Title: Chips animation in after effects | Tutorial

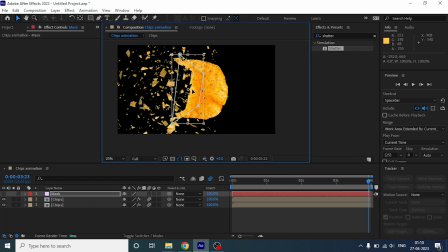[4:08]
We are going to quickly undo it and keep the mask where we were before. We are almost done with the animation.
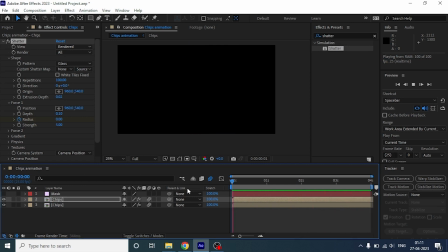[4:17]
Now let's make it more impactful.
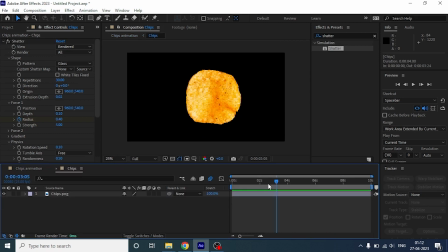[4:19]
Now let's go under the chip layer and make a duplicate of it, and we are going to break it into 2 pieces by masking each of them.
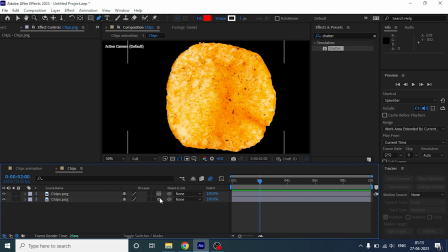[4:28]
Now, we have to turn both of the layers to 3D and animation rotation into the Y axis.
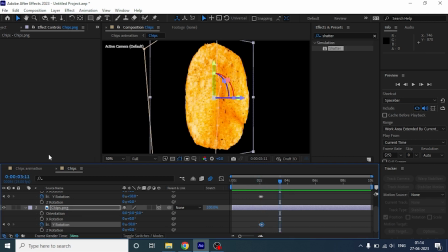[4:36]
Now, let's go back and see how it's looking.
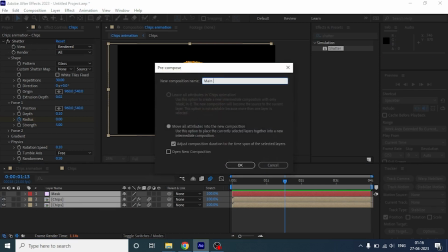[4:44]
Let's precompose the whole animation and rename it. Now, I am adding one solid to make a background.
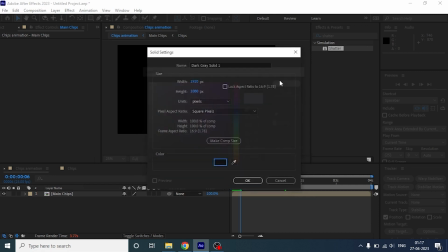[4:51]
Let's add gradient ramp.
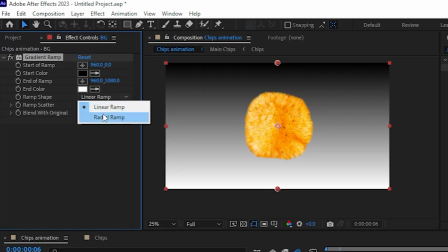[4:57]
and change ramp shape to radial ramp and all the color you want to add.
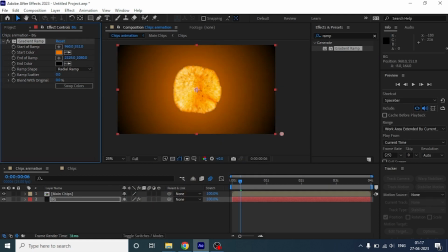[5:03]
We are going to tweak some settings to make the background as interesting as possible. Now, what we are going to do is back two cuts just before the chip is breaking.
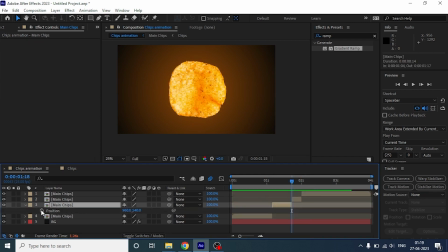[5:13]
Now we are going to add a wiggle expression under position to make the chip blast more impactful. We are going to copy the same expression and paste it on the top layer as well and change the settings. Change the wiggle parameters as long as you are satisfied with output.
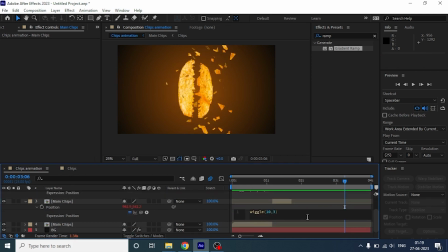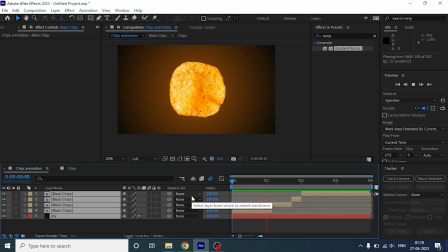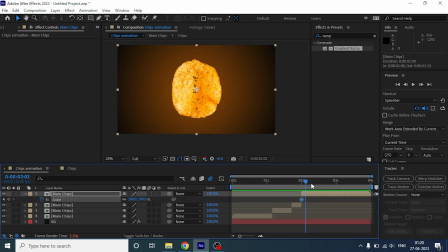[5:43]
And lastly, I am going to scale and rotate the entire chip breaking section to make it look more dynamic.
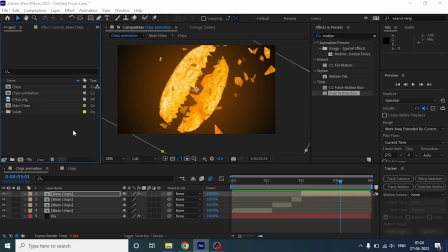[5:58]
Now next thing, I am going to import one stock video of a smock blast and put it above the area where the chip is breaking into pieces.
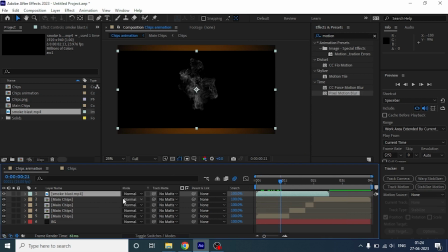[6:08]
Let's change the blending mode to screen and match it with the timeline.
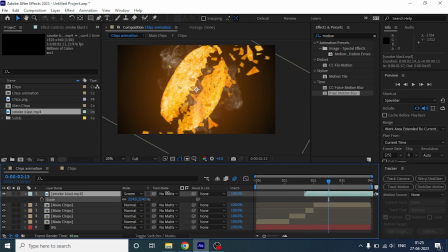[6:14]
We are going to rescale it and add some tint to match it with visuals. Again, we are going to resize it and time it exactly when it breaks.
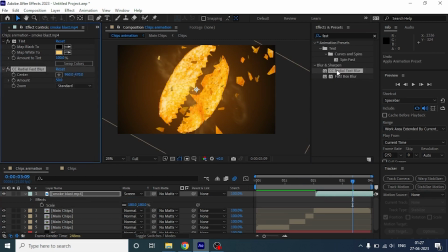[6:30]
Lastly, I have added radial blur to the smoke layer to make it look more realistic.
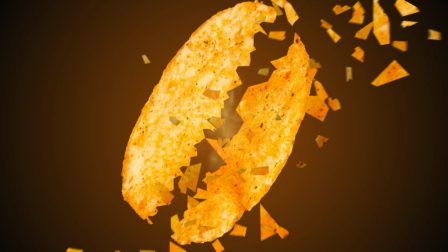[6:34]
That's it, guys, so this is how you can make an interesting effect like this and impress your clients.
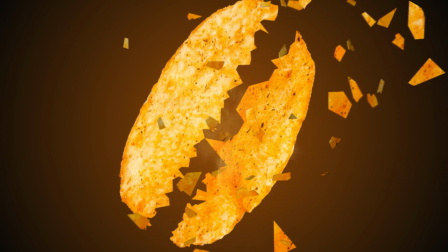[6:40]
For more tutorials like this, subscribe to Mad Over Motion.